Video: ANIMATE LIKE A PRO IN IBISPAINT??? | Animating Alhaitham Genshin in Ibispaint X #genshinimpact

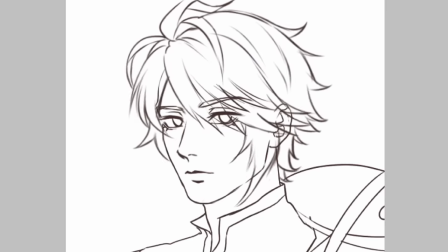What the hell? This is not what I have in mind at all.
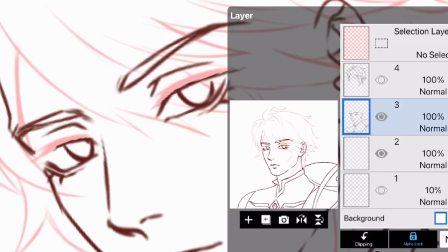Let's create a blinking animation first. Something simple before we move on to more complicated stuff.
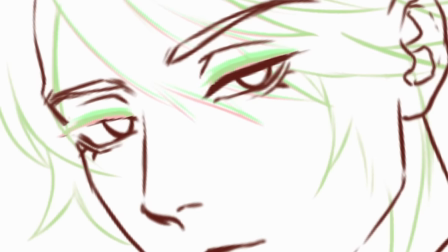The onion skin is really helpful to keep your drawing consistent so the eyes are not all over the place.
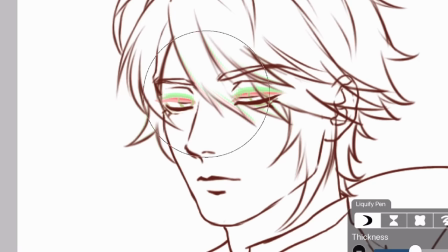I'm gonna move his hair around as well so it looks more dynamic as he blinks.
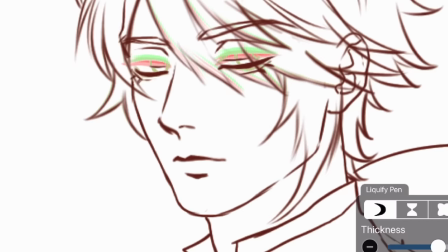If you only move it around a little, with Liquify, the line shouldn't look too blurry. Whoa!
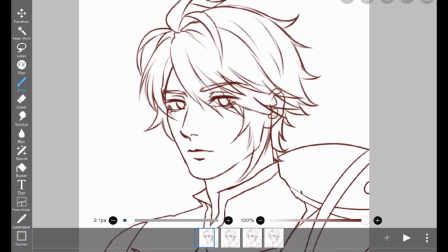Guys, this looks legit. Like, look, he's blinking! He's blinking.
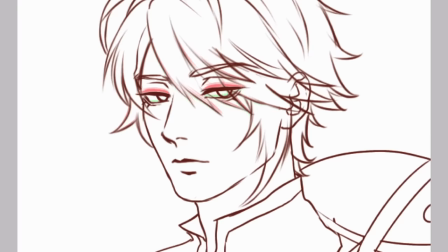Is this dissatisfaction that animators feel? Okay, I know what you're thinking. Fuck, this is just blinking animation.
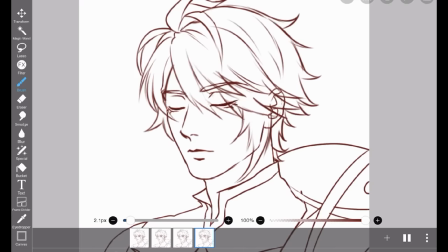First of all, it's not complete yet. When you play it, it's weird because this is actually not complete yet.
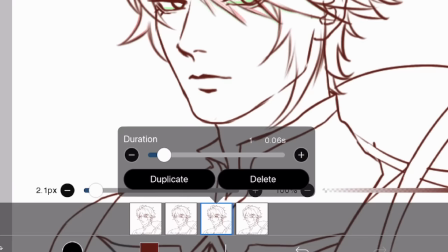You would have to duplicate this and then, wait, can you move it? Yeah.
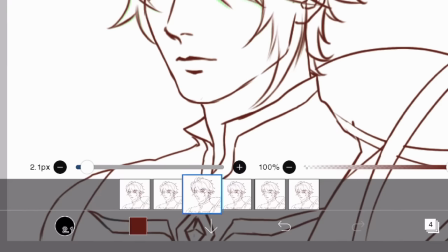Fit here and then duplicate here and move it here. So kind of you duplicate it backwards.
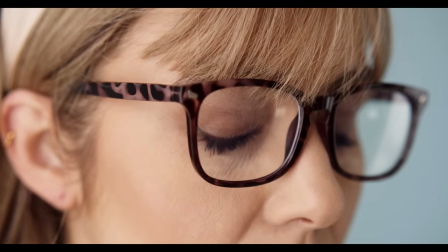That's not it. But when you're creating blinking animation, you need to create two parts, eyes open and eyes closed.
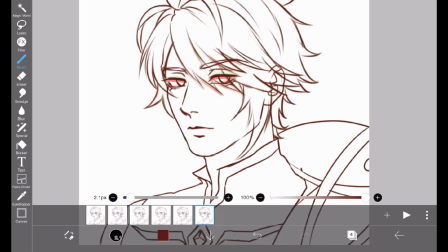And instead of drawing it, you can just copy paste the previous frames. Whew, that's what I was trying to say, but my brain won't cooperate.
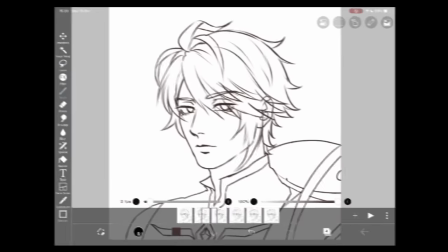I need to write it down and then read it out to you guys because my brain won't cooperate. I will make Alhaitham give us a wink, like Lini.
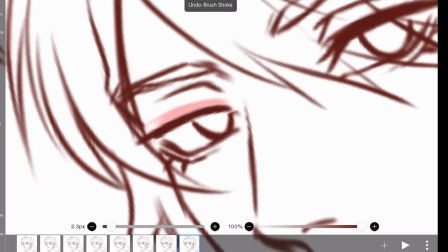I'll just replicate what I did for the blinking animation, but only for one eye.
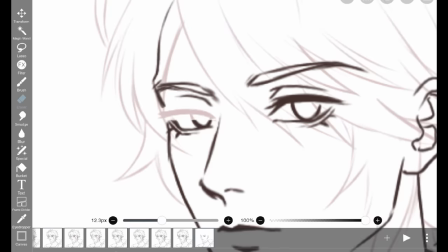I think I should move the eyebrows a little as well. I realized I could just copy-paste the blinking animation, but it's too late, I have drawn too much.
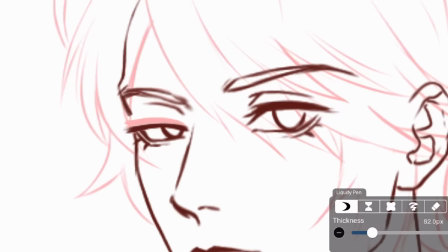I think it's also a good idea to have some references on how the facial muscles would move,
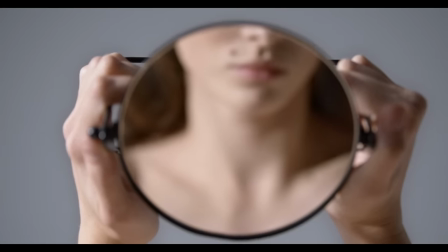or you can just have a mirror nearby and try the expression yourself.
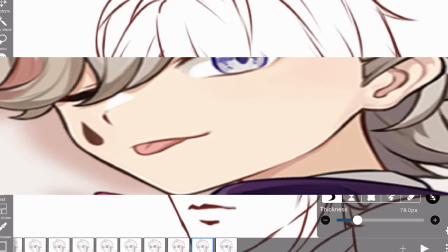I just found out that when you do the blab, you know, you would pout a little before sticking your tongue out.
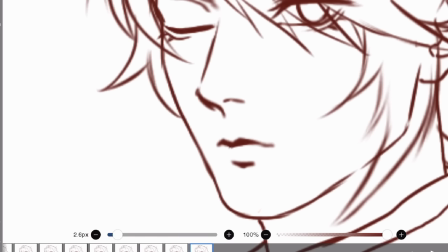I know it seems small and insignificant, but these tiny movements can make your animation more natural.
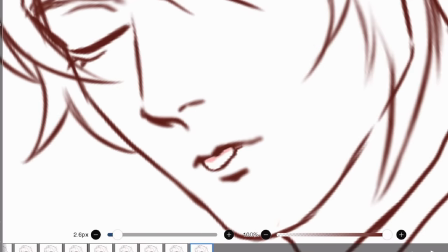I'm not a professional animator, by the way. This is just something I noticed while recording this. Alright, the animation is pretty much done.
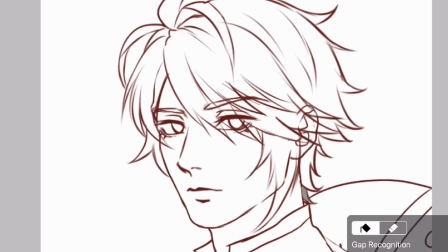We just have to color this. Again, I suck at cell shading,
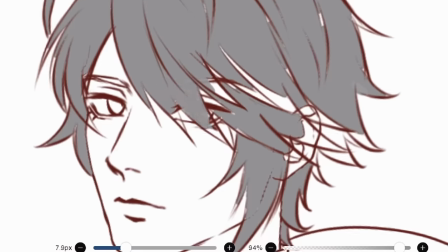but I don't think I have the physical and mental capacity to render this into semi-realistic painting and animating it.
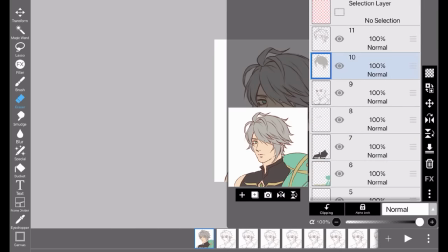So I'm not sure if I can copy the colors to all the frames. Can you do that?
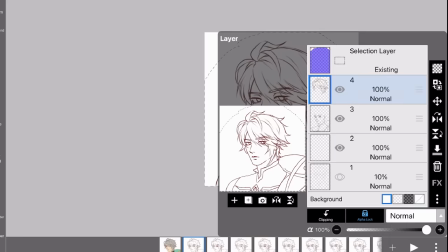No? Please don't make me color them manually. Okay, I think the quickest way right now is to copy paste them one by one to the rest of the frames.
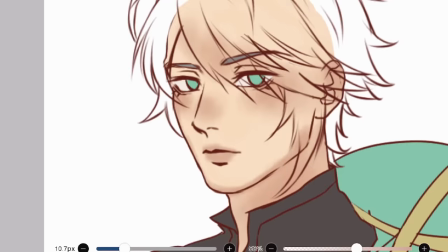But let's do that later and shade it first. This is just a simple animation after all. I don't think the shading would change much.
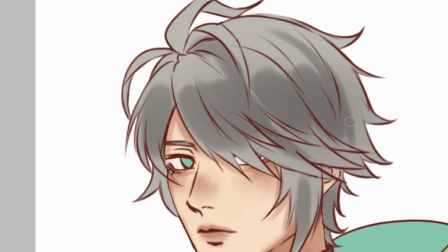I do, however, have a hard time cell shading the hair. Usually I will blend the colors a lot when painting semi-realism, but I don't think it will look good here.
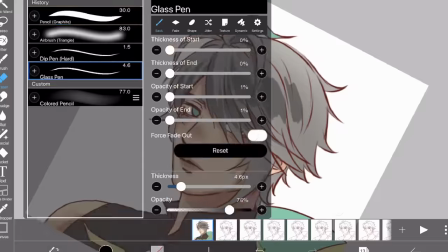I'm changing the brush into something with sharper edges. Yeah, I think this one looks better.
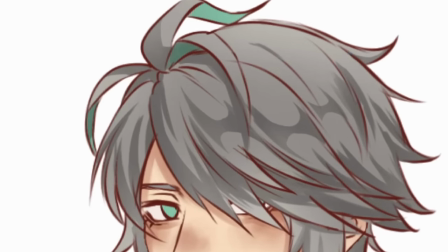I am, however, erasing the edges with soft eraser so it doesn't look very harsh. Ooh, let's not forget about highlights.
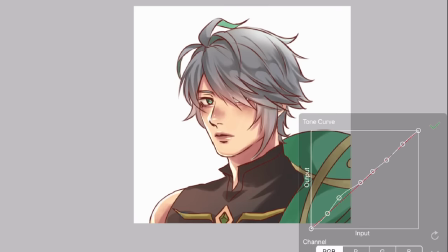They make everything better. The color is a bit boring, so let me adjust the color using tone curve.
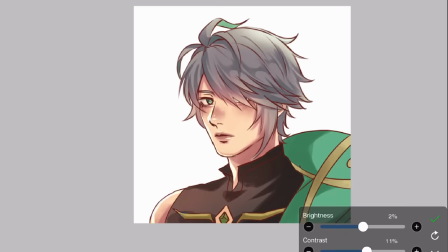Unfortunately, you do need to pay to use it in Ibispaint. But if you're F2P, free to paint, you can try using hue saturation or color balance.
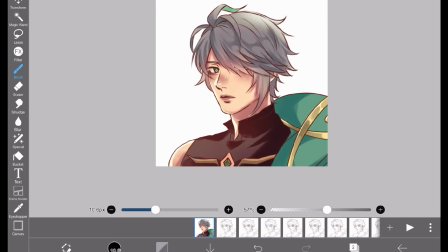Okay, shading done. Now we can copy paste to the rest of the frames, which is a very boring and tedious process.
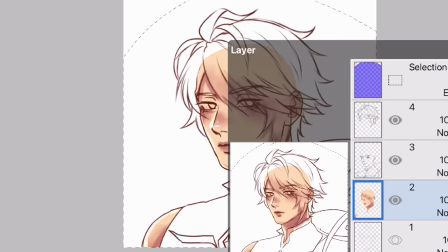Oh god, this is so boring. Okay, would you guys like to hear a joke?
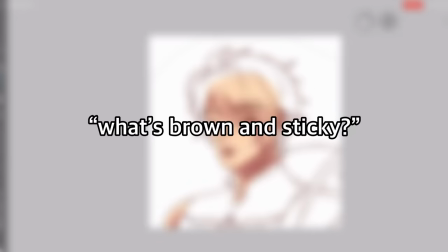In the meantime, I got one. What's brown and sticky? A stick.
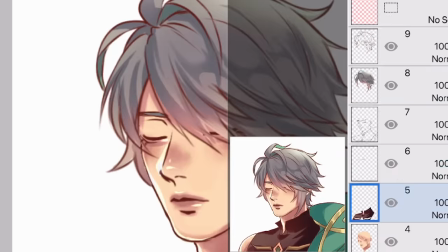I'm sorry. Now we have to adjust the color so it aligns with the line art and erasing the excess colors.
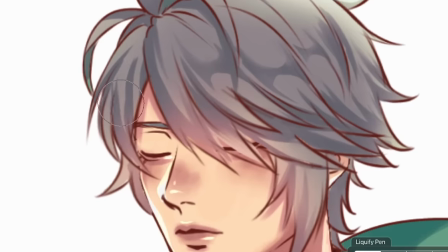Seriously though, animators are like on whole nother level of patience. Especially animators who hand draw their animation.
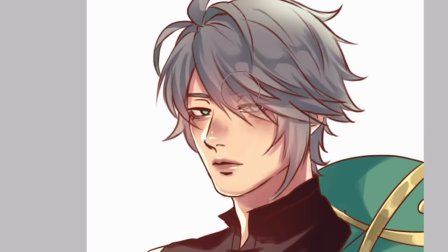Dude, like, mad respect. It's a shame that we cannot see his other eye, so I will erase the hair just a little so you can see his eye.
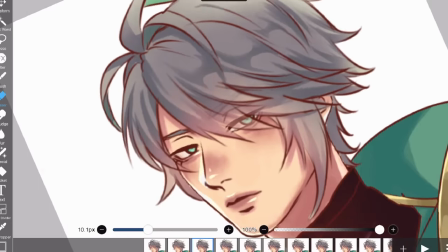And now I have to do it to the rest of the frames. Yes, great.
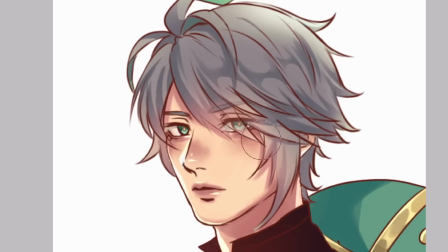I love animating. I think it's also a good idea to erase the line art a little so it looks softer.
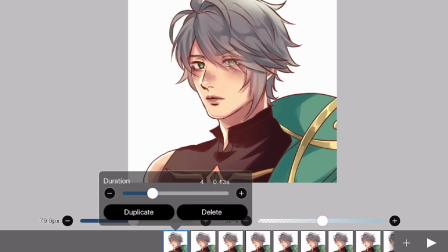Okay, I think we are done. Hopefully. Let's play the animation.
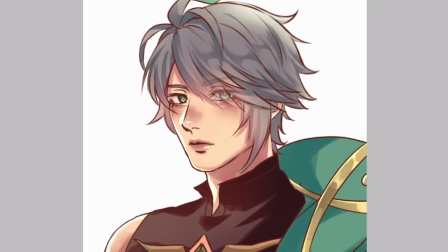Oh, will you look at that?